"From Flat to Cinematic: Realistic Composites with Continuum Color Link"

With Continuum's color link effect, you can colorize one shot using a different shot as a source. And using the diffuse color option, you can also composite that target shot over your source.
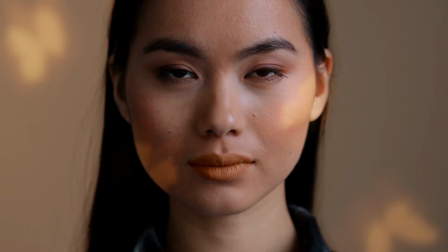So in this quick tutorial, I'd like to show you this example that I created. Just walk you through how I set this up and then show you a brand new feature in Continuum 2026 that you can use to make these composites look even more realistic.
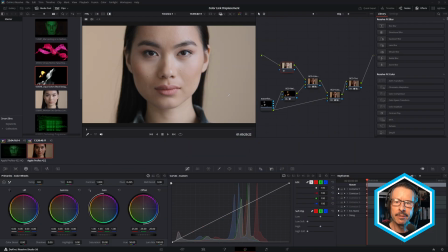Okay, now I'm here in DaVinci Resolve, but this works in any of the hosts that Continuum supports. So let's just quickly walk through this setup. I'm here in the color page and there's my original source shot.
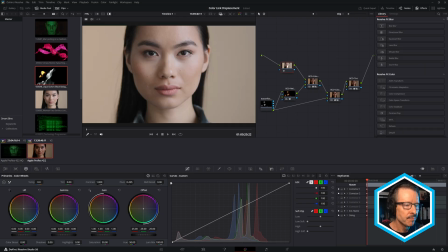And I want to use this shot to colorize this source shot. So I've just dragged this across into the node workspace here.
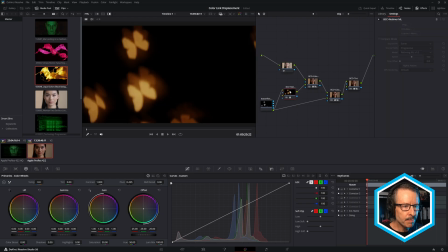And there's a BCC plus retimer, which we'll look at in a moment. Obviously, when I click on the actual butterflies footage, it's black and white because that's the way resolve does that. but the shot is actually color.
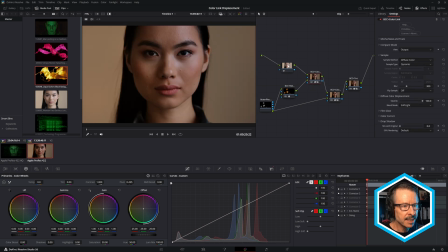So next I've put BCC plus color link. You can see I've just connected that to the source shot and you can see how the color changed.
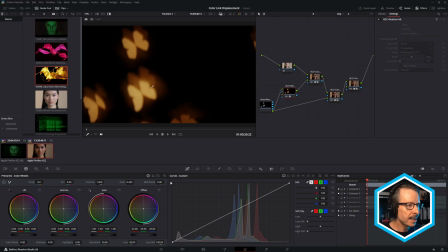So color link is using the color from this shot to colorize this shot.
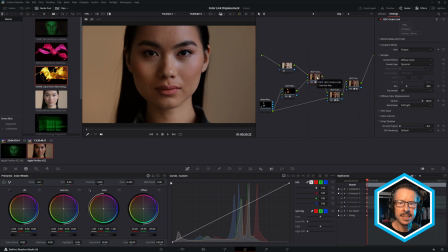And that's basically how BCC color link works at its base level. Now the default setting for sample method is diffuse color. And it may be difficult to tell, but if I just bring the blur down to zero,
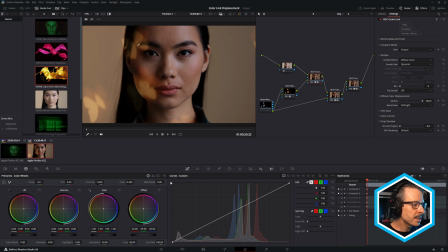now you can see we're actually compositing the source shot over this target shot. And I mean, a lot of the time you may want it to just be blurred. You just want to sort of borrow the general color. But in this case, I want to composite the butterflies over the talent as well.
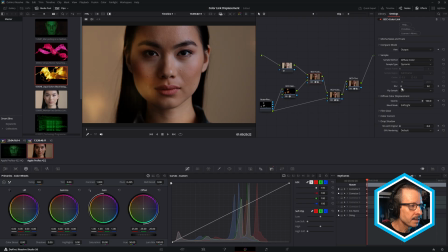So what I'm going to do is just bring that blur down a little bit like that. but I don't want to have this on the model's face yet. I'm going to use a separate color link for that. I just want to have it isolated to the background. So for that, I've used Mocha masking.
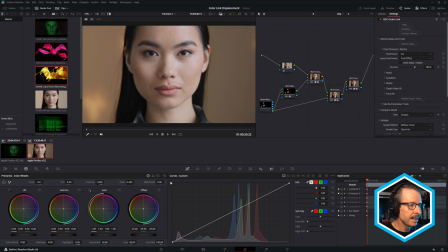And if I just turn the pixel chooser on, you can see we're no longer getting the effect on the talent's face, but it is still on the background. Just scroll through here, you can see it's moving in the background there. So it looks like it's being projected on the wall behind her.
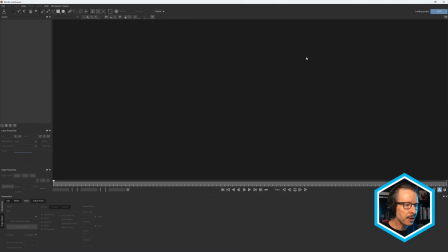And the way that was done was just doing a very quick mask ML mask inside of Mocha. Now we have a lot of tutorials on the Boris FX YouTube channel that cover how to use a mask ML in detail.
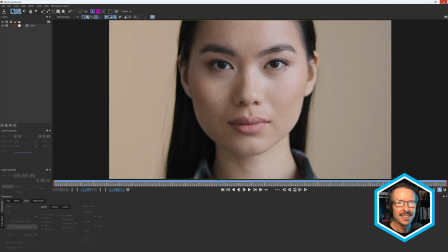So I won't cover that now, but it is very easy. I'm going to close that. And that's isolated that to the background.
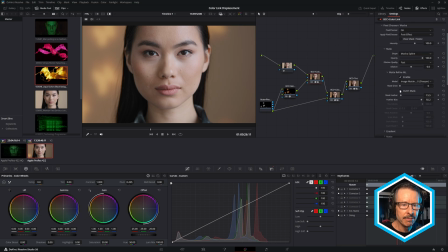And the reason it's only affecting the background is because I've inverted the mask. If I turn off that, you can see now it's affecting the talent. So that's inverted. and if I just come down to the blur settings here, you know, I can increase or decrease the blur.
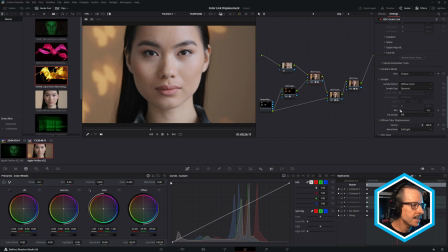I want to have this slightly blur in the background. I still want to see that they're butterflies and I follow that with a second color link effect. Now we'll talk about BCC plus Retirement in a moment, but let me just turn on this second effect.
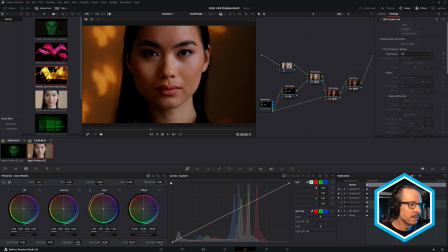Okay, so at the moment that's affecting everything and sort of doubling up the color correction there.
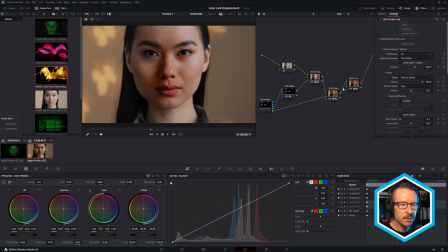So what I want to do here is turn on the Pixel Chooser again because I've used the same mask, the Mask ML Mask, but this time I have it inverted. So now it's just affecting her face. So let's just adjust a few of these settings.
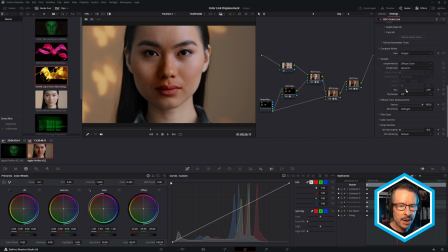If I come down and I'll bring the blur right down so we really see the butterflies, aha. So now the ones in the background look a little blurred and the ones in the foreground on her face look a little sharper.
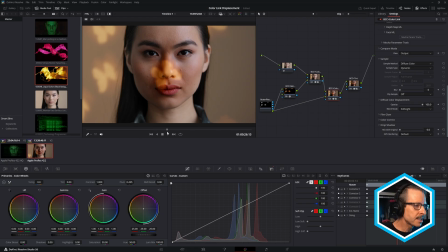So we get a kind of a depth of field look. But if I just drag through this, you can see it's all moving at the same speed and it still feels like there's been a piece of source footage that's been comped over the top.
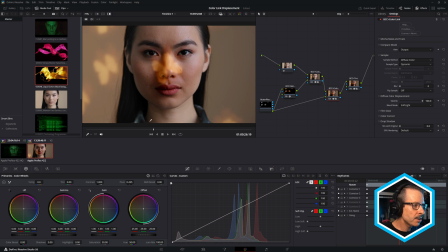What I've done in order to make this look a little more realistic is firstly for the background version, I've used BCC plus Retimer ML.